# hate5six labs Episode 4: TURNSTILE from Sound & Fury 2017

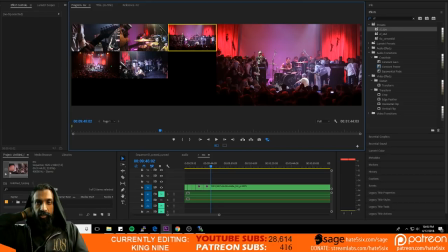21:05 Cool. So that's like the first 10 minutes. Looks like we got a couple new people. Suede Fork, what's going on? Thanks for tuning in. Brad Smith, good to see you again. Thanks for checking in. So I'm working on Turnstile from Sound and Fury.
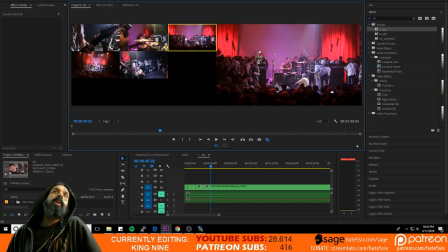21:21 This was June 9th in Los Angeles. So I'm finally getting around to it. This is a high energy set, which is a blessing and a curse to edit. It's fun to edit, but it's also difficult because there's so much going on.
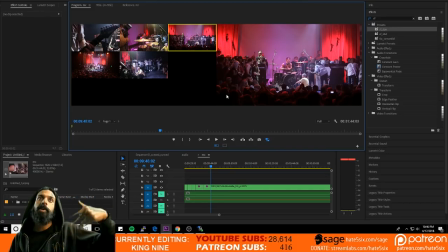21:39 I want to make sure that I'm capturing every time I make a cut. I want to make sure that I'm actually capturing something that's exciting or interesting.
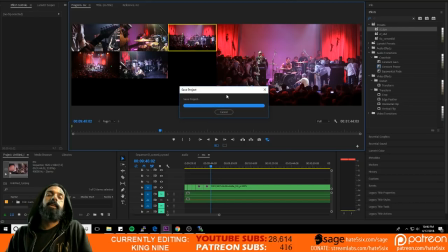21:46 So, it gets pretty tedious to just watch four or five camera angles simultaneously and like scanning for what's where to cut to next. One of the things that I don't like to do is
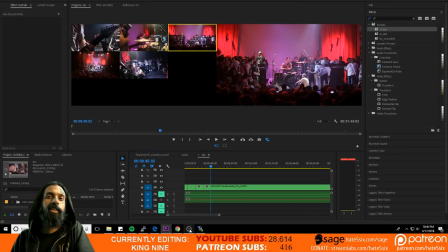22:07 oh shit, you're right. My editing overlay does say King 9. Let me fix that. Thanks for reminding me. So while I'm fixing that, and I think my green screen's a little weird. It's like I think my lighting is off.
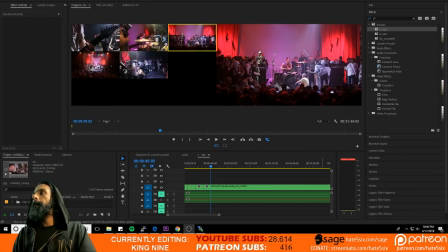22:20 It looks like it's chopping off my head a little bit, but whatever. So what is happening is
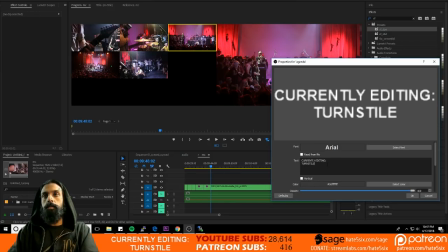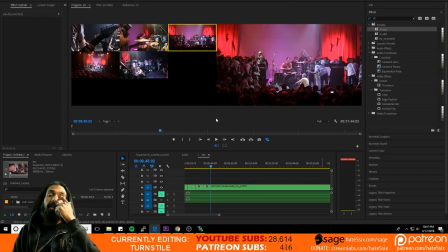22:36 cool, that should be fixed now. One of the things I don't like to do is to cut between two angles that are very similar. So one of the things that Chris did is, so he has this, so currently on the screen here, if you look,
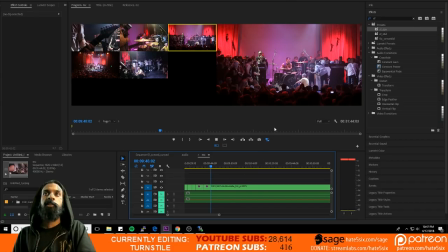22:51 he has this angle that is just fixed on a tripod, which is actually pretty cool. I don't do this for my own stuff, but I kind of like it, and I think I may do it for This Is Hardcore, I don't know. So this is a cool shot.
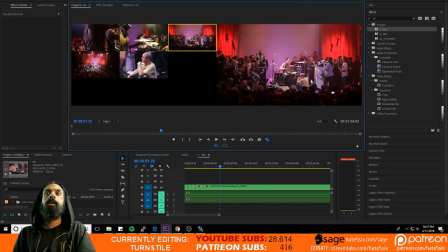23:06 It's good for like in between songs or if there's like a crazy crowd reaction, this is a good shot to use. I don't want to use it if there's too much like high energy stuff because that's typically best, at least in my opinion, it's best captured by the angles that are on stage. But what I don't like to do too much is,
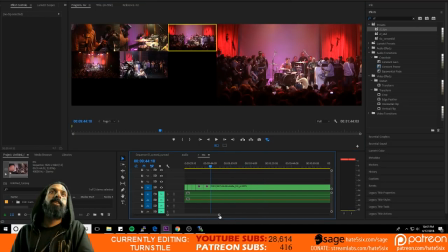23:26 let me find a good example. Give me one second while I like fast forward through this. So what I don't like to do is I don't like cutting between
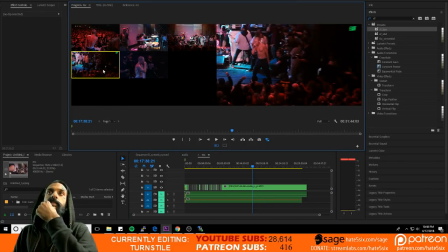23:45 a perspective like this and then a perspective like this because these are both back of the room shots. And I mean, this one's a balcony shot. It's looking slightly down. So it's definitely different from this perspective, but I want to avoid cutting too often between them because it just seems too similar of a cut.
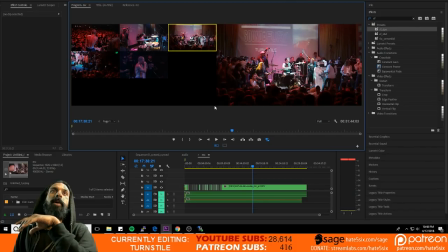24:04 Like, I go back and forth from here to here. This is not a great frame to show what I'm talking about, but there are definitely times when the balcony shot is very similar to the static shot. So when I'm sitting here cutting, it's hard for me to know when those moments are.
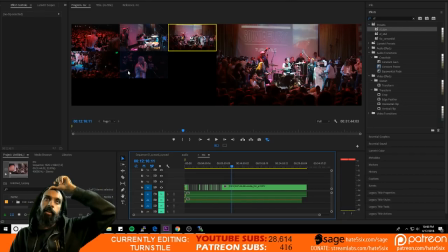24:20 So that's why I have to do a second pass. I'm going to do a second pass later just to make sure I'm not making these redundant cuts. I want to basically make sure that anytime I'm cutting between a new angle, it's capturing something different than what the previous angle is actually, what the previous angle was capturing.
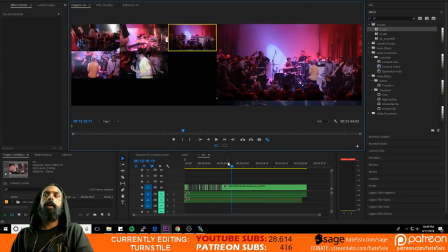24:39 Cool, we got like almost 20 people in, which is pretty cool. I'm gonna see if I can fix this light because it's chopping off my forehead and that's kind of weird. I don't know if that's gonna help or make it worse. Let's see what we got.
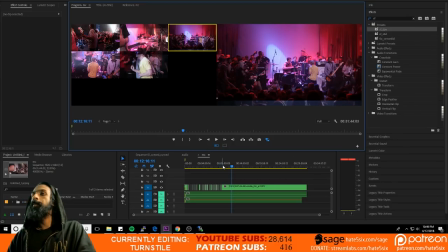25:00 Probably made it worse. Anyway, I'm not going to fuck with it, but I'm going to keep going. So again, we're at the 10-minute mark of this 30-minute set, and let's keep going. So far, it's coming along pretty nicely.